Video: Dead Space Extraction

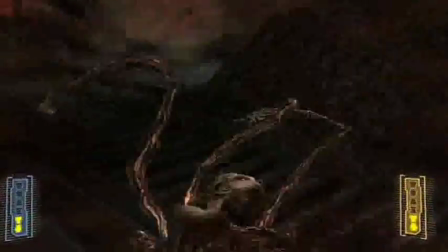Dead Space Extraction is a scary game, and we tried at every point to get that fear and sort of adrenaline-pumping
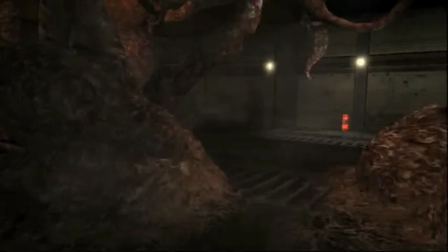experience into it wherever we could through design and clever use of things like lighting.
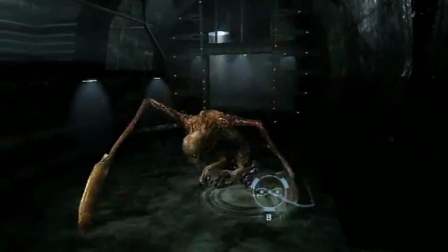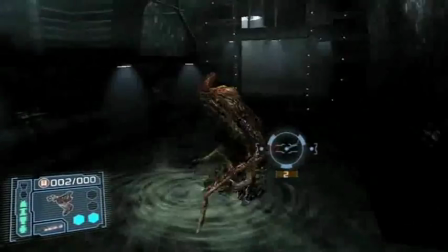There are points in the story where we wanted the player to really feel overwhelmed. It was important for the plot to say at this point the players feel really desperate.
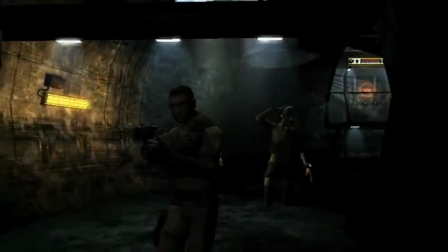There's nothing they can do, things seem way too out of control.
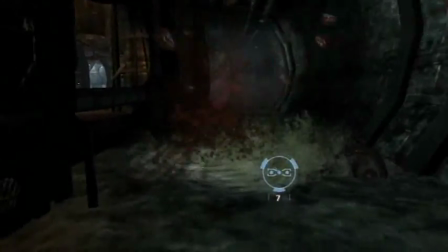So we actually designed rooms in the game where we would throw just an insane number of enemies at the player.
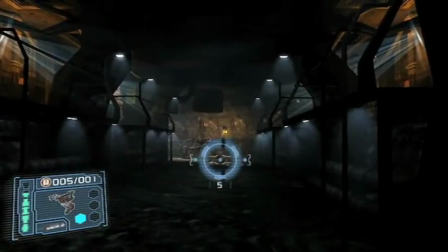or we would sort of not put much health or ammo around so that you were in a really desperate situation.
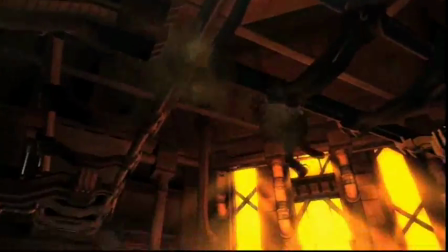We're making sure and coordinating a large group of people on the team to make sure every one of these horror moments pays off in a way that's scary and fun for the player.
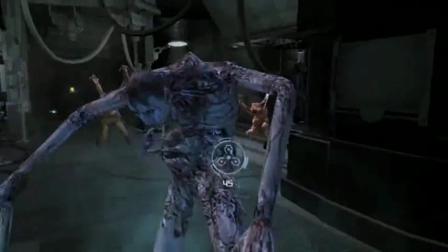If you're playing the game and it's just action, action, action, action every step of the way, it's really going to be hard to scare the player.
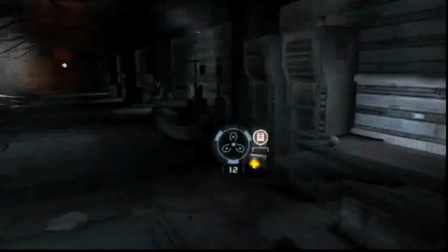And what we're doing in Extraction is making sure that we kind of retain a similar pacing to the original Dead Space that kind of gives you those highs and lows.
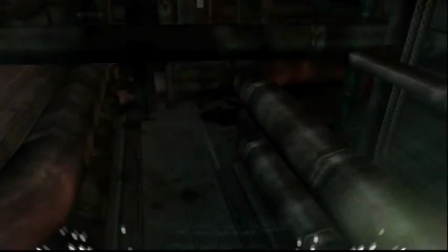So once you're kind of in one of those lows and you're not sure what's going to pop around the corner, maybe we hit you with something or maybe we don't and we continue to have that tension build until we do hit you with a scare moment.
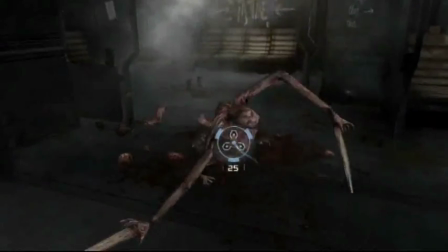We have a glow stick mechanic that you could be shooting,
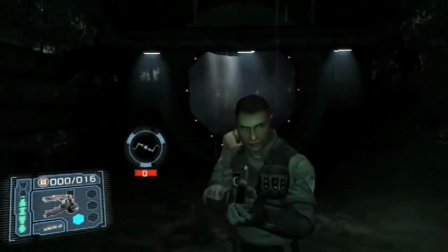but your light is slowly fading away right you can't see guys as close as you'd like to or you see sort of shadowy forms a lot of great fear comes from fear the unknown and not really being able to see what's going
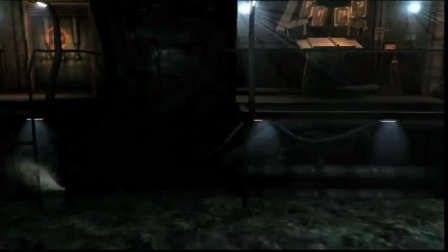on completely we want the light to be playing across things and sort of interesting ways that makes it sort of what is that over there and
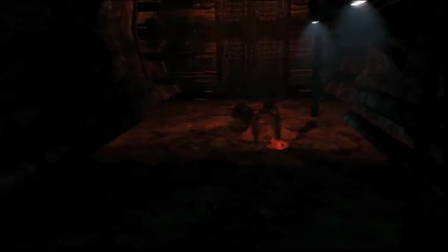sometimes it's nothing and sometimes it is something and and that kind of keeping your brain engaged with the visuals and not just having a bright world that's static, that really keeps the fear coming. I think one of the greatest things about this game is that it really feels like you're playing a character in a horror movie.
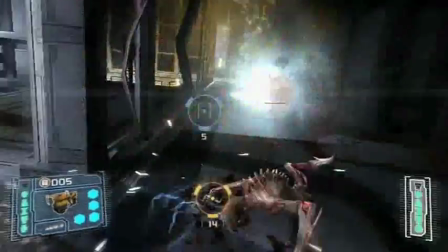The camera, the way that we frame all the action and the sort of cinematic feel you get from an authored camera really, really immerses you like no game that I've ever seen before.